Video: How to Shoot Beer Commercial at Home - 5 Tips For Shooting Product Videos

What's up guys welcome to my channel and today I'm going to be showing you my top 5 tips to shooting product videos.
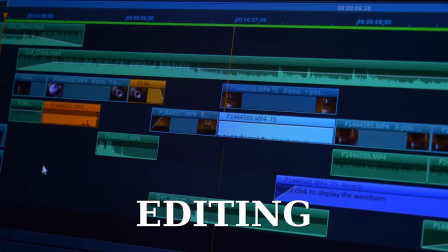28s
We will walk through the lighting process, camera settings, editing, color grading and some useful stuff to improve your videos. So let's get started with tip number one the lighting.
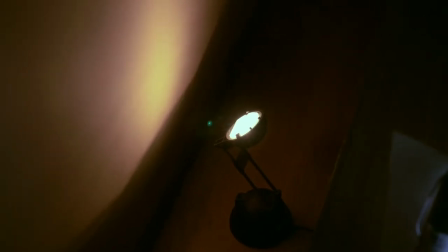40s
My backlight was standard test lamp which gives me nice yellow light of the background.
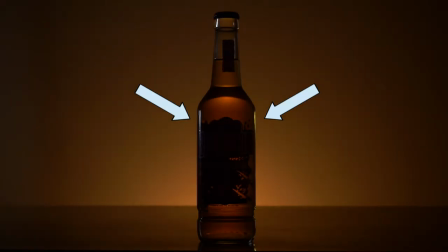45s
To create the light of the sides of the bottle I used the flashlight and my key light was LED lamp aperture. You can find the link to that in the description of the video. Okay you need to know that the bottle reflects every source of light.
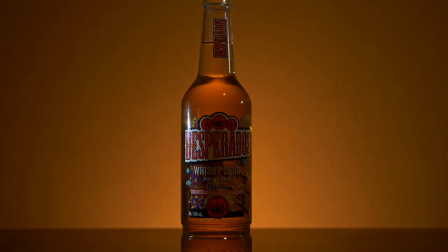61s
If you want to shoot some glass products you need to blur the light and make it flat as much as possible. Okay so right now I'm gonna show you how to do that effect with some stuff that we have at home.
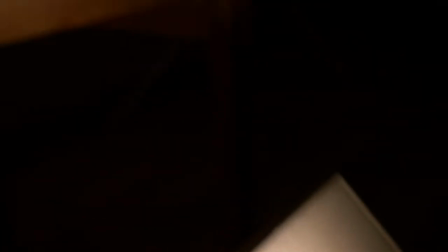73s
First you need to find the right spot for your lights. My setup was that the front light was 45 degrees going up
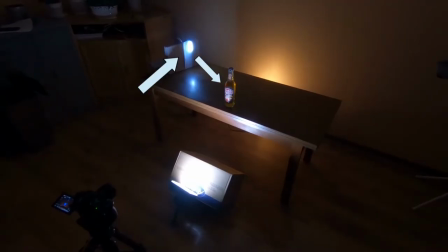82s
and the second light was pointed 45 degrees in the back of the object.
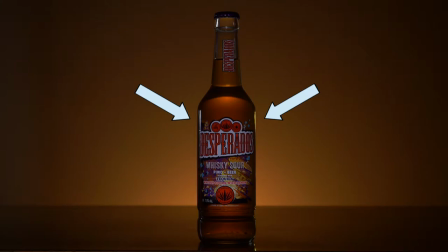88s
That allows me to point the light exactly where I want it to be on the bottle. To create the blur I simply use a normal piece of paper and cover the flashlight.
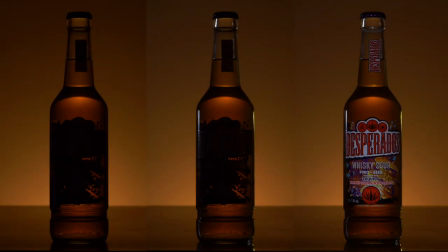96s
It works just perfect. And now we are going to tip number 2, camera settings. Everything was shooting in 4K and 50 frames per second.
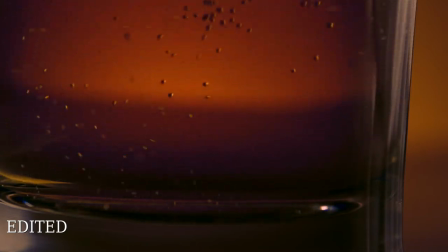109s
This FPS gives me the possibility to speed up or slow down the footage and that just makes the video more dynamic and interesting for the viewers.
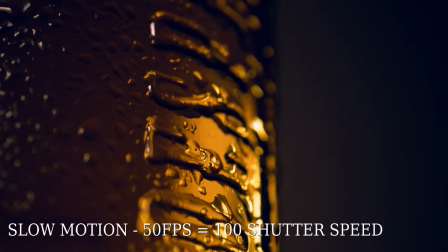119s
Very important is that if you want to create this slow motion you need to double your shutter speed to your FPS.
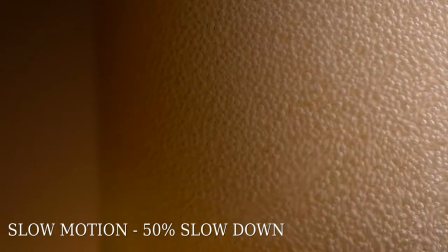126s
That means if you are shooting in 50 frames per second your shutter speed will be at least 100 or higher.
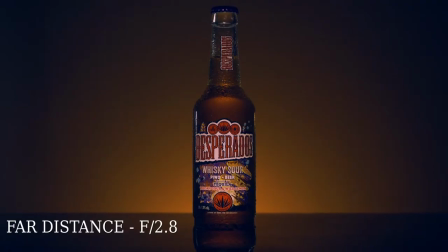132s
Ok, so now let's talk about the aperture and the ISO. When I was shooting from far distance I used the aperture 2.8 and
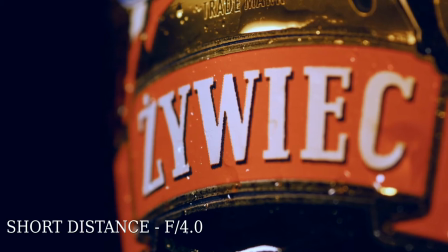141s
when I was shooting from the close distance my aperture was 4.0. Ok, and about the ISO, you need to set up as low as possible. In my case there was 200. It allows me to avoid the noise in the footage. And now we'll be talking about our tip number 3 which is editing.
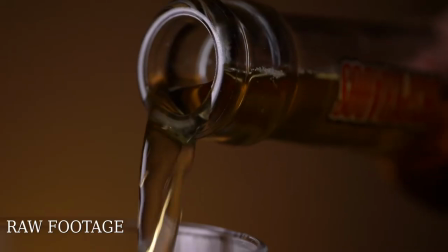163s
Shooting in 4K giving you the possibility to reframe your
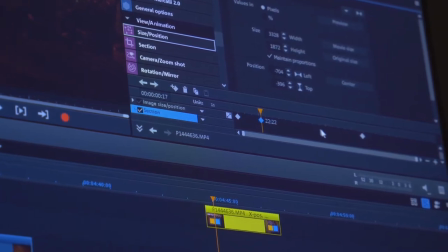168s
footage to 1080 without losing the quality of your footage.
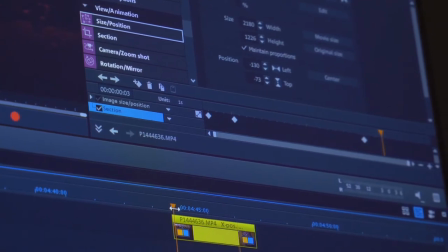172s
I simply use the keyframing in my software so I can easily change the size or add some additional movement.
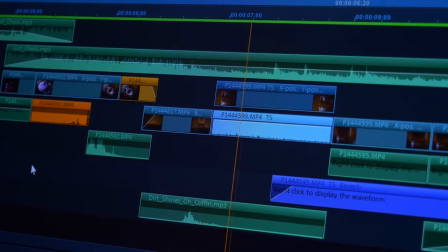180s
I use that because 90% of my scenes were static.
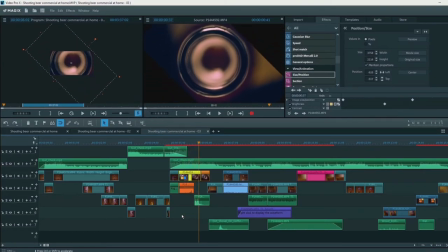184s
And right now I'm showing you what's happening with the scene when I add some additional move and
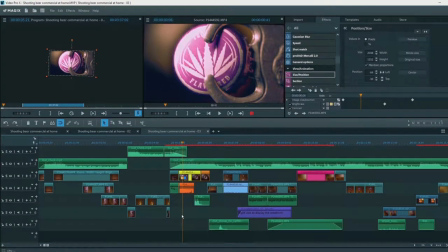190s
rotation for that. but it looks much cooler and more dynamic. And right now we are going to tip number 4, the color grading.
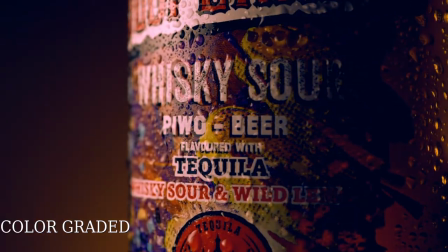205s
I will not explain you how it works, because each scene requires different color grading.
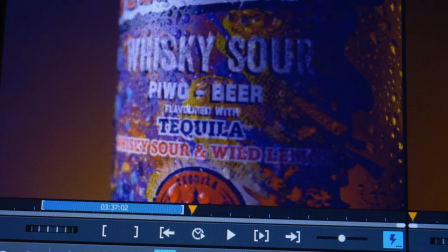211s
In my case, I want to set up the colors more gold and yellow,
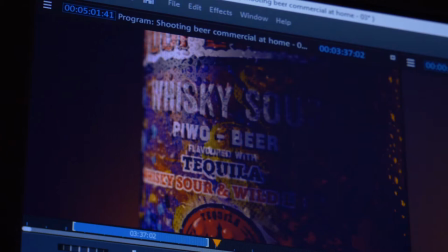217s
and I also change the levels of the bright and dark, and of course, contrast and gamma. For example, if you are going to be shooting the bottle which color is green,
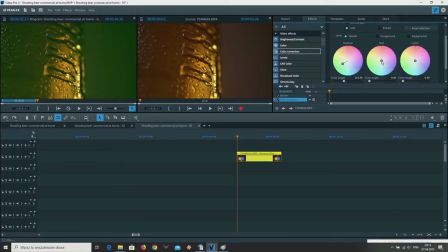231s
your color grading will be different than in my setup, so you should probably go in a little bit like blue or also green and maybe yellow.
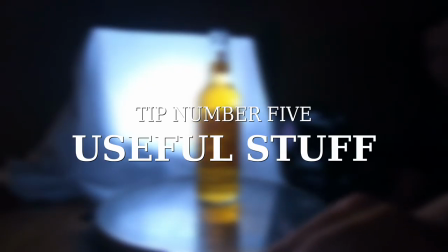240s
And this takes us to our last tip, tip number 5, useful stuff that you actually might have in your house. Okay, so you already seen in my video that the bottle is really like cold So how to make that effect is really simple. I just used a perfume bottle With the water inside it and actually you can see how I spray the bottle right now